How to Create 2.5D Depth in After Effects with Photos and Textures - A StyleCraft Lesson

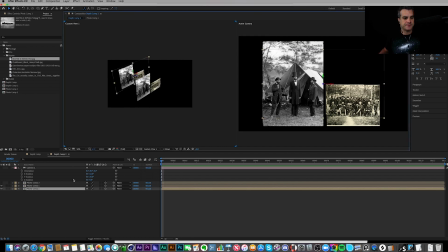4:14 You can see I just drug the second one back in Z. I'll take photo comp 2.
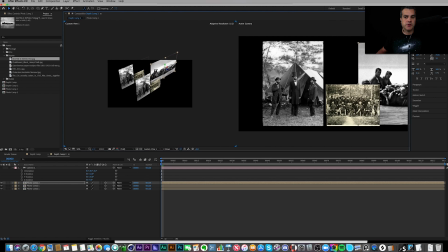4:22 Maybe I'll put photo comp 2 in the middle, and I'll scale it down. Trial and error here, trial and error. So back in this one, I'll turn the camera back on.
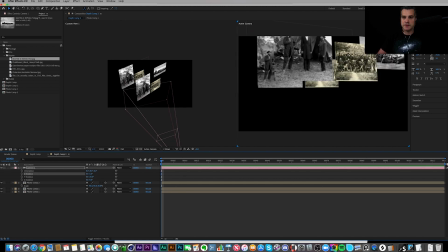4:37 And I don't love how it's kind of so far back. So maybe it's just a slight X rotation, 5 degrees.
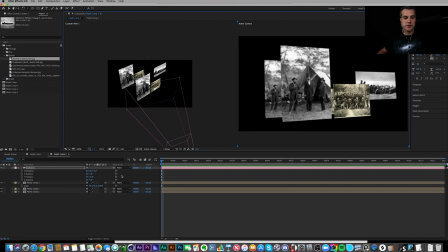4:47 Bring it back, maybe pull it back a little bit more. And this is all I do when I do 2.5D. I just start positioning layers back in space, and I usually have 2 viewports up, and I'm looking through my camera here and then moving layers around here.
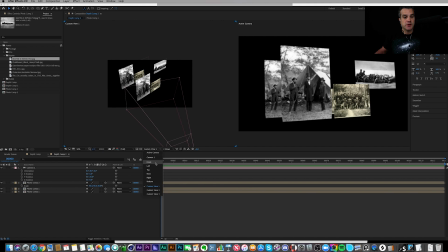5:05 A lot of times I like to work in custom view one, also I like to work from the top view so I can see like this. And to be totally honest with you, a lot of times I get very, I like numbers to be exact a lot of times. So maybe I'll make this 500. I'll make this 1,000.
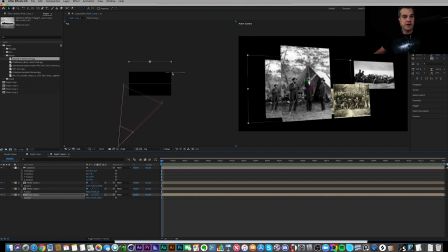5:26 So I know that there are 500 pixels back for this guy and then another 500 pixels back for this guy. Maybe I'll move this guy up slightly. I like him to be offset. So maybe I move him up to 250,
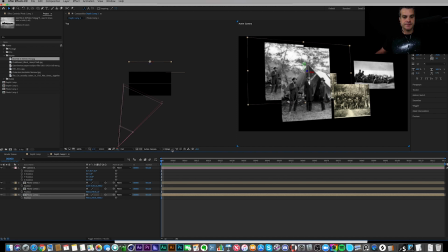5:44 something like so. I'll go back to one view
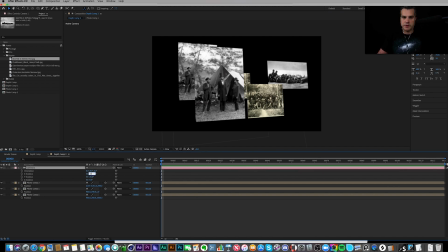5:50 and I'm going to play around just a little bit more with this. Trial and error. Oh, something like that.
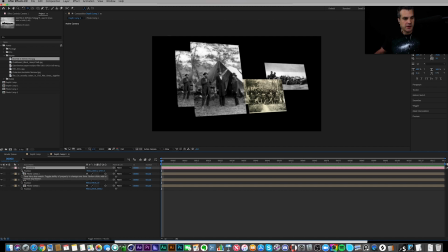6:02 And then how I got the movement was I actually just clicked on, option clicked on position, and I did my wiggle expression. And I think I did 0.5 and 100.
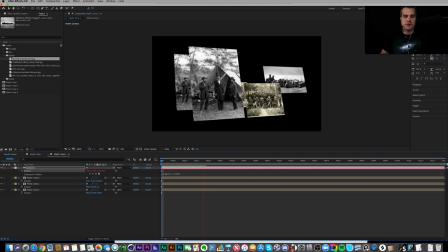6:16 And that gave me this very simple but interesting kind of camera shake move going on.
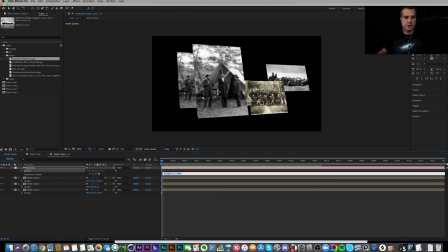6:31 Yeah, it's just enough to, add some interest to it. Maybe I'll change it from 0.1 to 1, 0.5 to 1. And then also, I roughly want this to be in focus. So I'll go back to my two views,
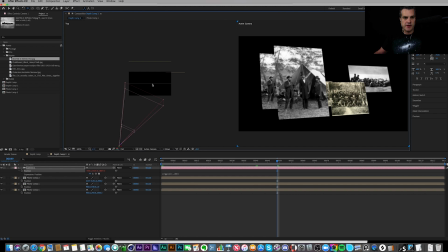6:44 and I know that that layer is this guy right here. And I will hit AA on the keyboard and pull up my focus distance. And this is a long lens, so that's why my camera is really far back.
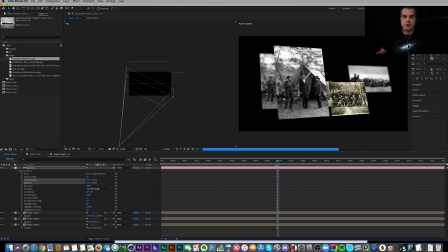6:59 I'm going to crank the aperture way up, something like so. And reposition this on the X so that Abe is a little bit more in focus, like so.
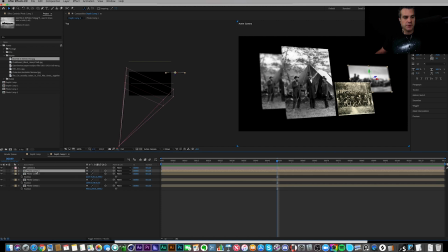7:13 Yeah, it works for me. And then I'm going to duplicate this guy, bring him forward, maybe somewhere over in here, just to give a foreground element to this. That's we don't have to necessarily know what this is. It's just giving it some added depth.
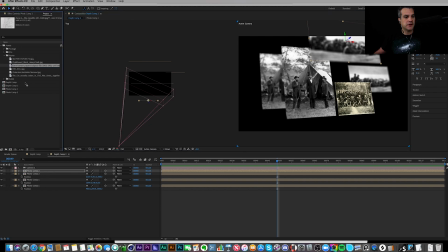7:35 And then I think I also used, I used this writing right here.
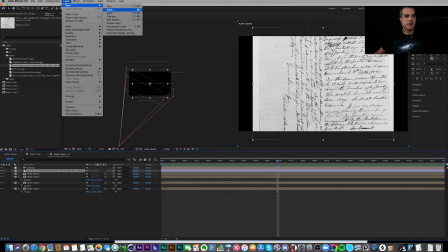7:42 And really quickly, I'll just go and make a background layer. We'll call it background.
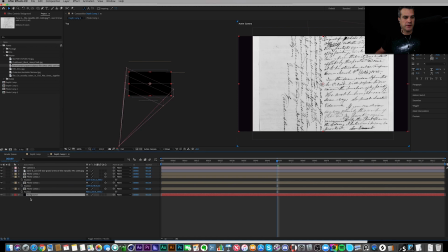7:50 Bring it to the back. I'm going to lock that layer.
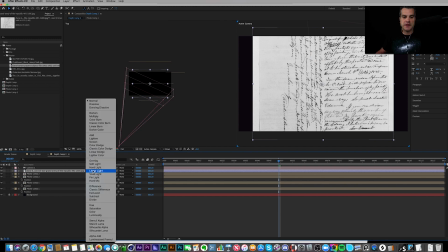7:53 And I do this because now I can take this writing and I can actually set it to something like multiply.
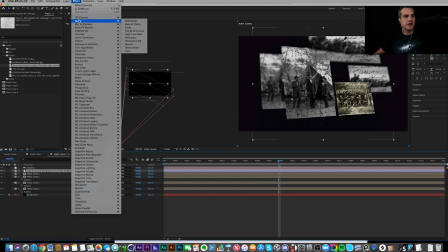8:03 And there it is. Maybe though, actually, I would like to go to channel, invert, and make that type white.
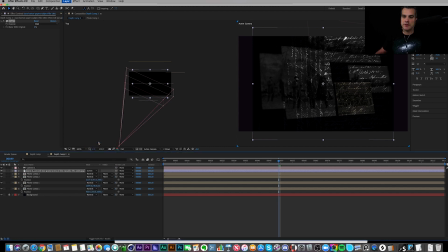8:11 And because of that, I can go back to screen now. Yeah, that's a little bit more interesting.
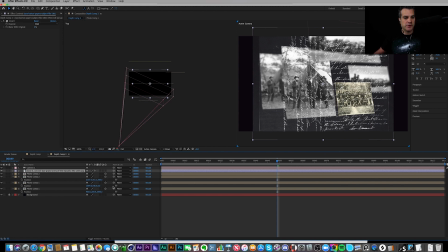8:18 And so with this type, I'm going to make it 3D as well.